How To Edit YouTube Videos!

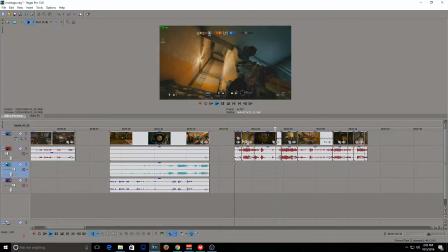So you can see it's kind of boring, so I sped it up a little bit. Get up to more kills is where I slow it down, and it just flows a lot smoother.
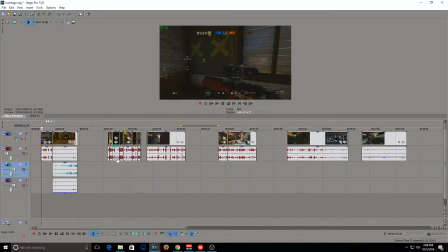Alright, so now that we kind of have a bunch of our clips all put together, I'm going to start actually making the montage video. All these clips are pretty good now. They're all set, ready to just be transitioned.
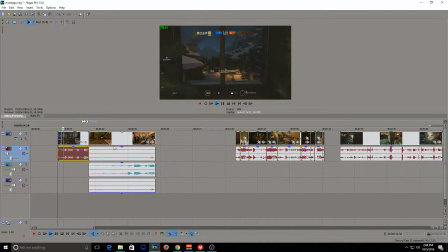So we can start off with this first clip. Now this is all gonna be paired to music. So you can see in this next clip, I have the audio tracks, TeamSpeak and whatnot in my microphone.
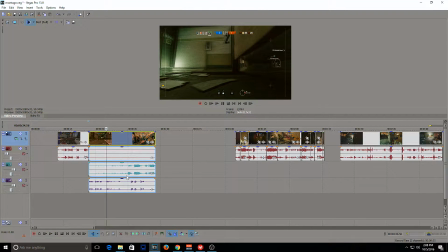In the room next to it, and he's got it covered.
In the montage that I'm just gonna be pairing with music, I don't really need this communication part. For other videos, if you're just going to be putting it up there and it's all like with your TeamSpeak and stuff, that can be very interesting.
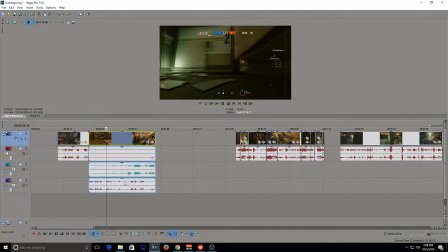But since just one clip here is with TeamSpeak, it just kind of won't necessarily fit in with the rest. So I'm actually just going to turn down TeamSpeak. I'm going to turn off my microphone and just have my game.
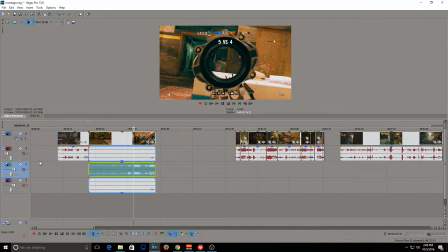And since it's creating 3 other kind of random lines of track, I don't need it.
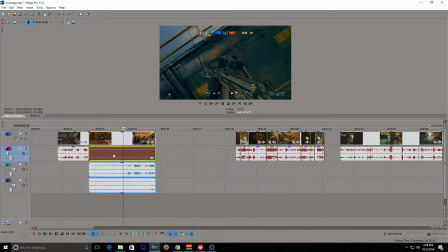I'm just going to get rid of them. So I'm going to unbind this audio track from this entire section. I'll click on it and click U. See, now this allows me to fully customize this one line. I'm going to delete it. I'm going to do the same with this.
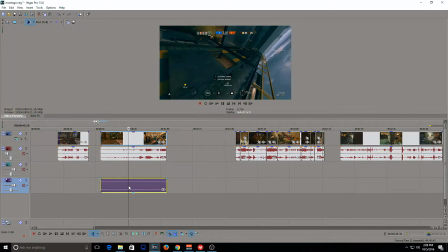Hit U, drag it up, and then delete this bottom line here.
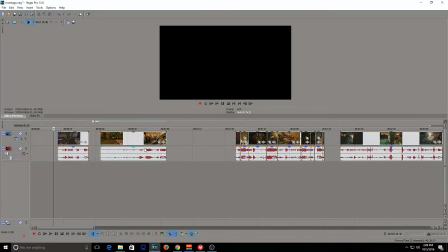Now I don't need those 2 anymore, and now we just have video and we just have.
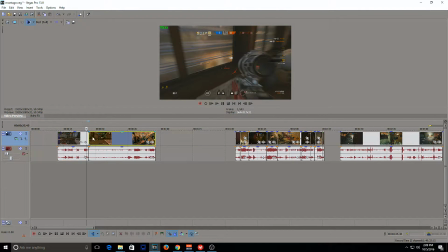Alright, so now that I have pretty much all my clips all ready to go,
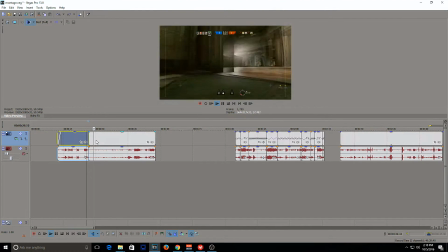I'm just going to start connecting them together and start doing the transitions between the videos.
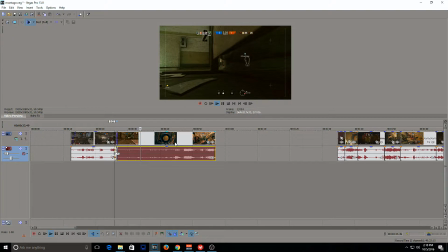I'll kind of be looking over them a little bit to make sure they flow well, and as you kind of see in this one here, this is actually very boring at the beginning.
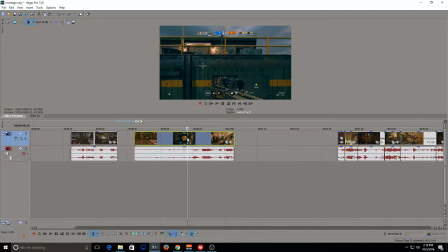I didn't kind of cut it quite where I wanted it to. No one needs to see me drone. That doesn't add to the video.
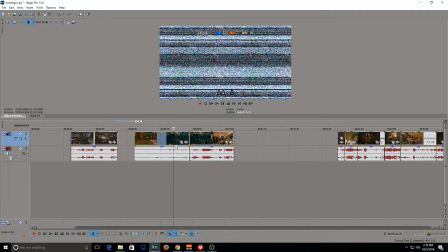It doesn't add to the clip and basically the end result in the clip.
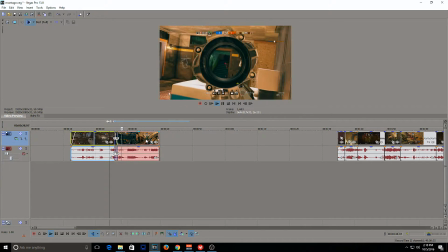I just end up kind of breaking through the window, get kills, so I can cut that part out. As you can see, the video flows a little bit nicer now. It matches well with it.
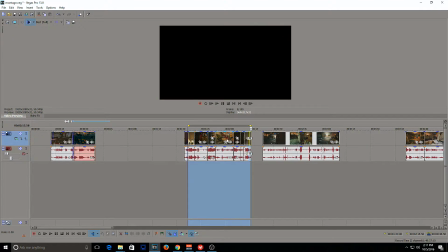So now we got a whole bunch of little clips here together.
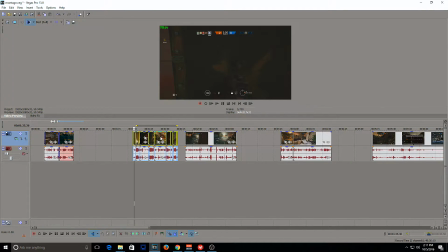So now here you can either select the first clip in there, hold shift, select the last clip that you want to move over.
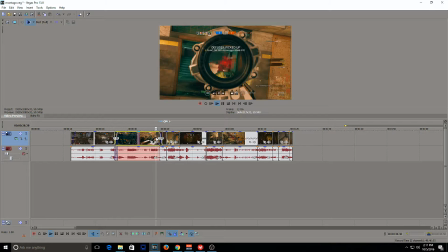It'll kind of move it over as one, or you can hit D twice. It'll give you a selection tool.
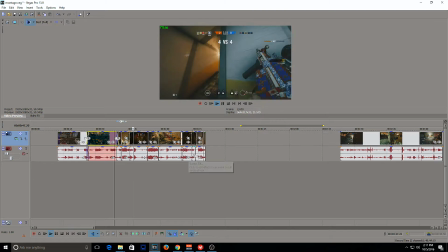You can just create a square over everything that you want to select and move over, and that'll do the same for you.
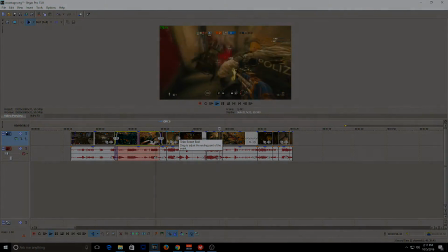So we have this video in here. Make sure it flows well. We'll do the transition into this video.
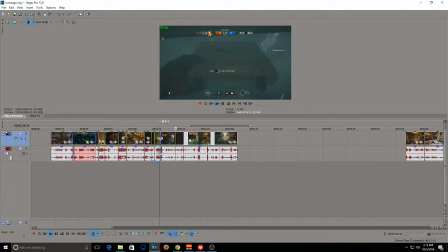Alright, so now on this clip,
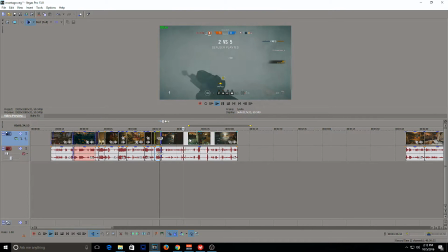I'm just going to show you that the beforehand clip where I was having that little drone action before my actual kills,
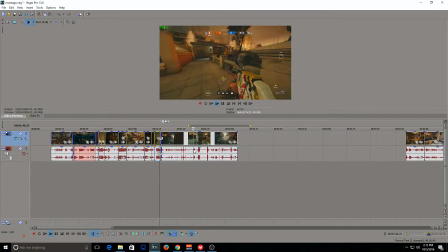that I deleted that part out. But you notice this one, it's still a little bit of time before my kills. I smoked and I planted the bomb. I think that still adds to the footage, so I'm going to keep it in there. But it's still a slow clip. It still kind of breaks the immersion. So I'm going to kind of do the same thing with this clip that I did with that kill streak.
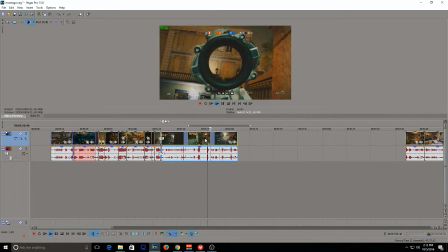Is through the boring parts, I'm just going to speed it up. And then when it gets to the good parts, some of the kills, I'm just going to slow it down a little bit. And that'll keep the idea of the clip, the fact that I went in for a ninja defuse, as well as keeping my kills in there too.
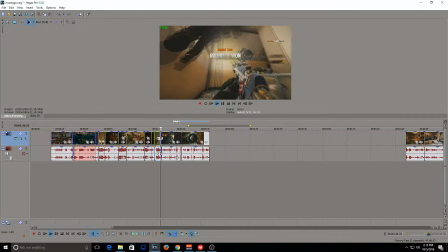So that's what I'm going to do for there. Remember to just find the edge, hold that left control down, drag it to make the box smaller. That'll speed it up. And then fit everything together again. Now, as you can see, it seems really choppy when I play it through here, but once you render it, it'll smooth it out really nicely.
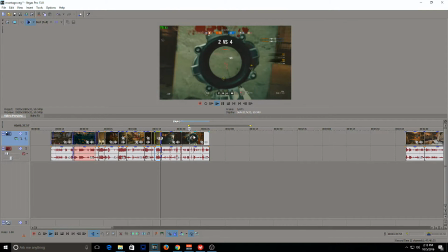It's just how videos come across to allow you to edit it. You can see I get a couple kills here, and then there's another dead space, which I think I'm actually going to speed up again here as I run back, just to speed up this video. So yeah, I'm going to edit that a little bit too. Set up. Take a look at what it looks like.
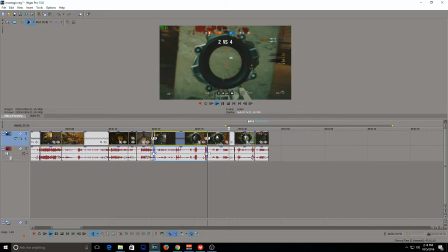Kill, we get our kill.